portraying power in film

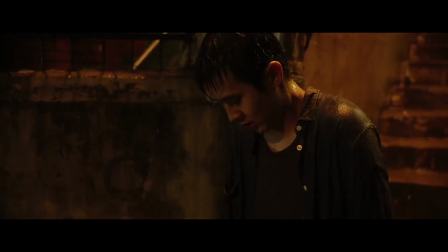Hi. So I want to talk about another common technique used in film.
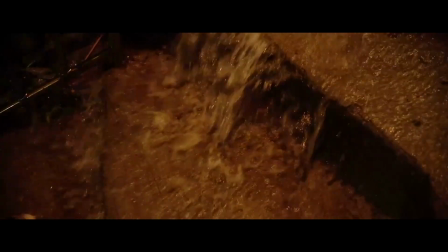This technique has been used to great effect to visually show the difference in class between two characters.
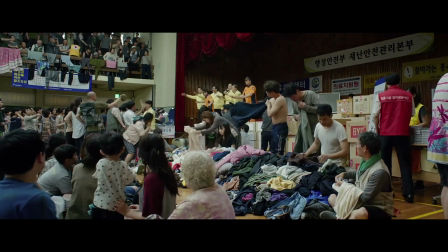Most recently in Parasite, Bong Joon-ho's latest film that swept the Academy Awards last year.
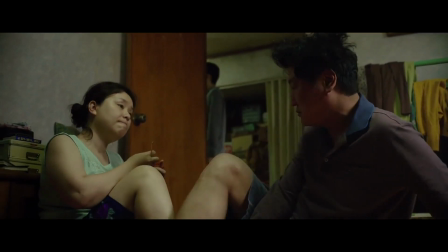The poor family, the Kim family, live at the bottom of the hill, while the rich family, the Park family, live at the top.
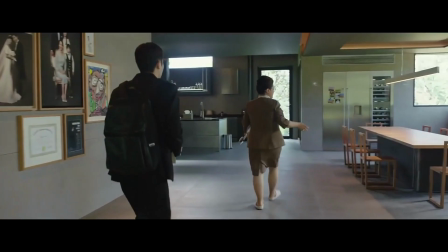The Kim family has a semi-submerged, dark and cramped apartment in a basement, while the Park family has a house surrounded by lots of open space and sunlight.
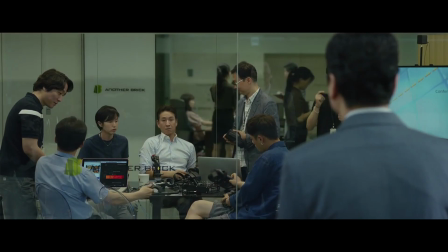Polar opposites. A simple matter of just juxtaposing them against each other.
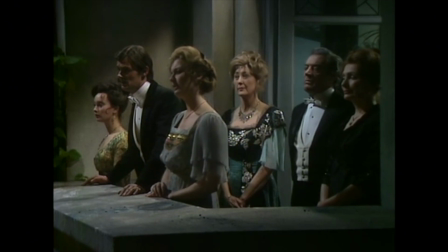Using this technique, named after a British drama series from the 70s about an affluent London family and their servants,
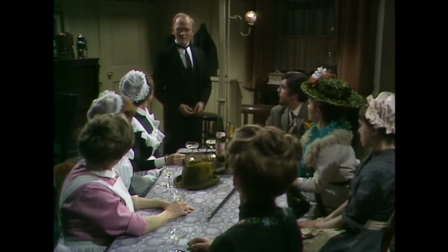where the rich family lives upstairs and the servants live downstairs, Bong Joon-ho was able to visually represent the class difference between the two families.
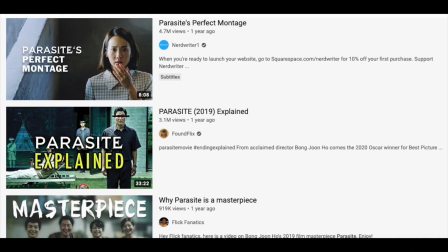Obviously, this has been touched on before by countless others. I, however, would like to draw attention to different uses of the technique to convey other forms of inequality.
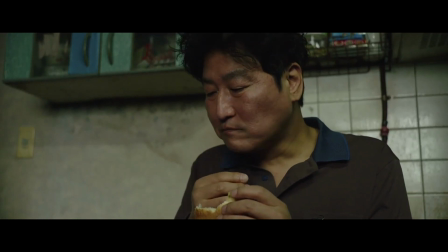They most likely aren't associated with the term upstairs-downstairs, but they definitely share characteristics when broken down.
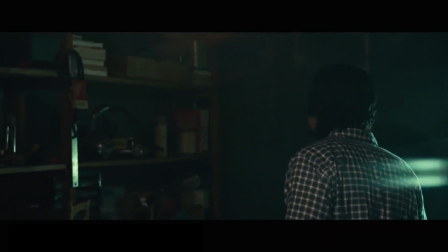Let's look at the scene from Black Klansman. Adam Driver's character Flip is a policeman trying to infiltrate the local KKK chapter
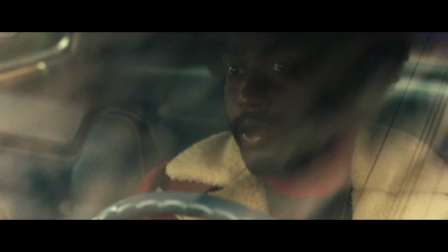by posing as a racist white power fanatic in the place of his African-American police partner, Ron Stallworth, played by John David Washington.
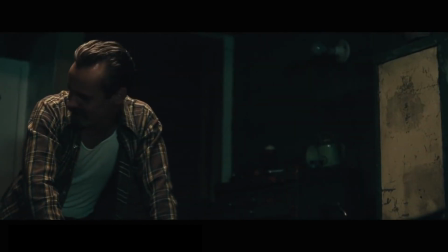But one of the top members, Felix, suspects he is Jewish, which he is, but has to hide that fact.
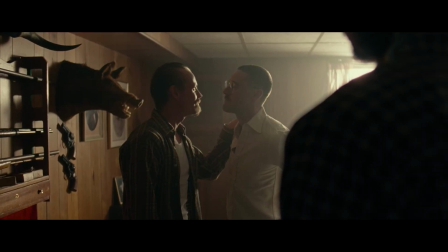So while sitting in at one of the meetings at Felix's house, Felix forces Flip down to the basement to take a lie detector test.
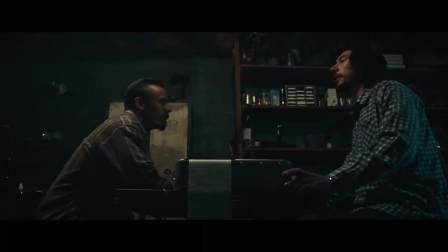This is one of the more tense scenes in the film. In this wide shot, you can clearly see that Flip towers above Felix, even when sitting down. So how would you shoot this scene to make Felix seem more threatening, besides, obviously, giving him a gun?
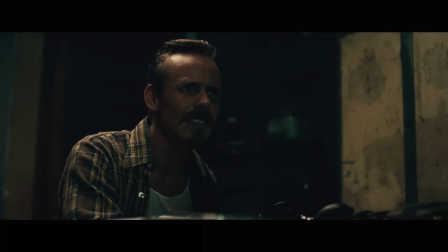Simple. You use camera angles. Notice how every shot of Felix is from below the eyes, from a lower angle, looking up at him,
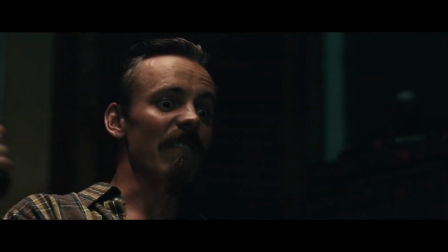making him seem bigger, while every shot of Flip is from above the eyes, a higher angle,
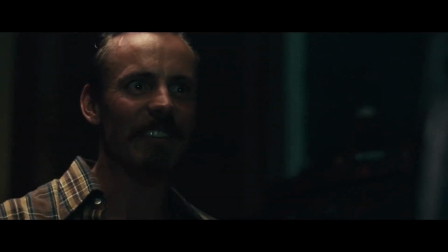looking down at him, making him seem smaller. Felix has the gun.
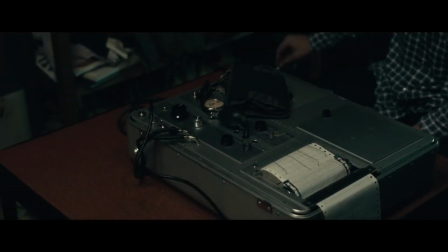He has the power in the scene, while Flip is trying to avoid doing the lie detector test and being found out he is a fraud. He is just trying to survive the scene.
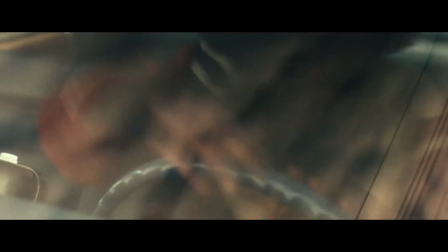You gonna shoot me? Put that gun away.
Now this technique has been around forever.
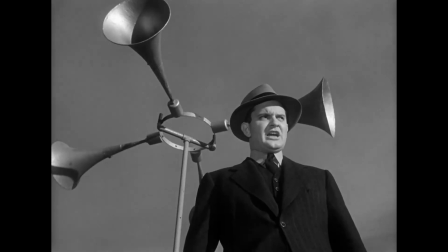It isn't groundbreaking or newly invented. It is simple filmmaking 101 done properly.
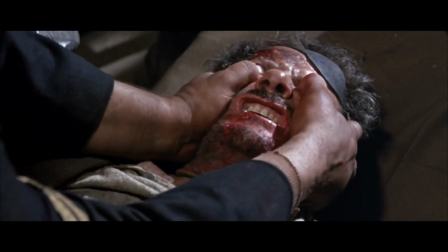Using camera angles is one of the most basic ways to convey power or control in a scene.
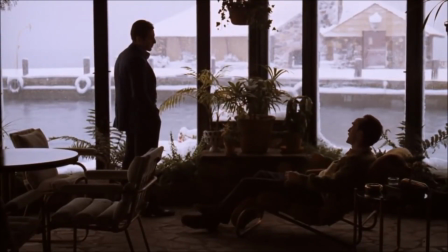The relation of the characters to each other within the frame can also show power dynamics.
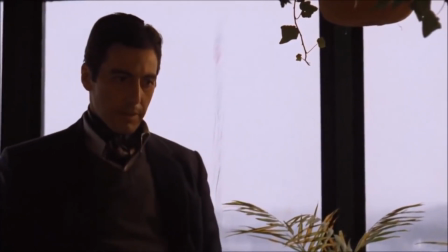If a character is taller, they are seen as more powerful, while the smaller or lower character is seen as less powerful.
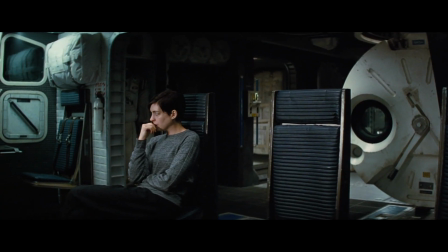Here's another example.
We no longer have the fuel to visit both prospects, so...
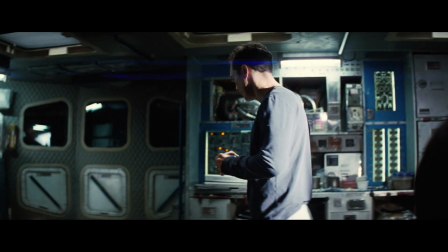Let's say you have characters that need to make a decision, an important moment in the plot that decides the way forward.
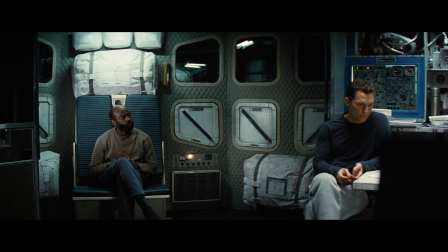How could you shoot it, and could you visually show the dynamic between the opposing characters and their conflicting views?
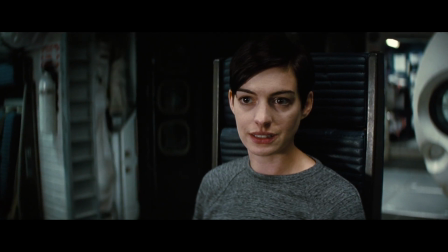Well, you could do it like this. A shot-reverse shot between the two characters until one of them makes an impassioned speech where the camera appropriately pushes in,
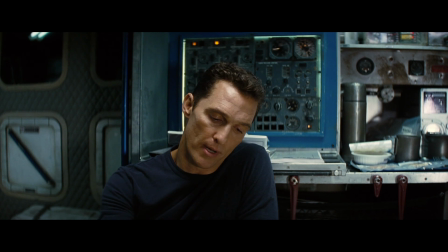signposting to the audience the importance, after which a victor is decided, and the loser storms off.
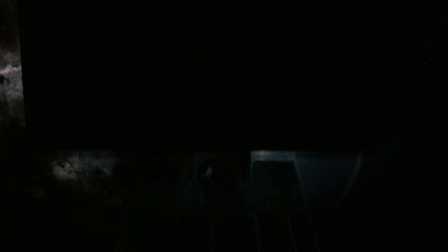TARS, chart a course for Dr. Mand.
That's fine, but it isn't fun to watch, is it?
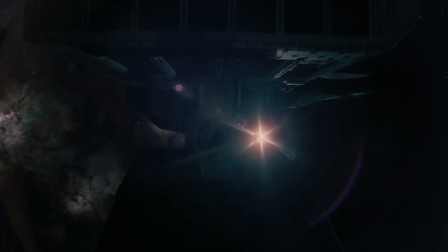It's honestly boring.
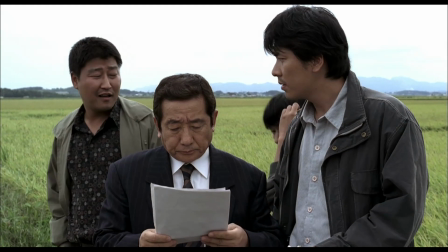Well, what if you do it like this? An unbroken take with the opposing party standing on either side, equally sharing the frame.
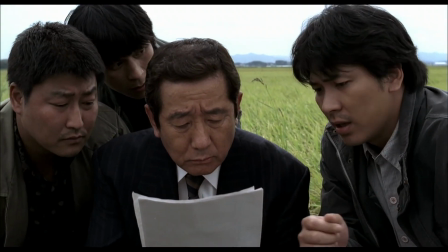As the camera pushes in, watch what it does. As one character takes control of the conversation, he pushes the other character out of the frame, taking screen dominance.
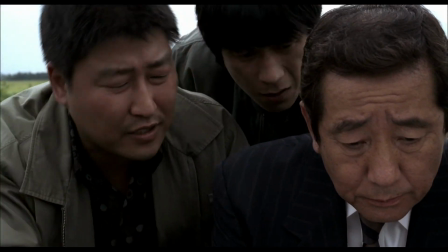The camera then bounces back as the other character attempts to wrestle control of both the conversation and the frame.
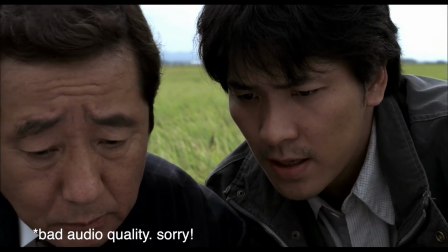Until finally, the camera settles on the victor, his face filling the entire frame.
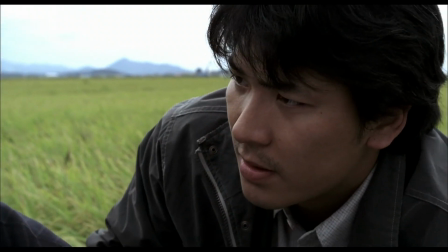That was so much better, wasn't it?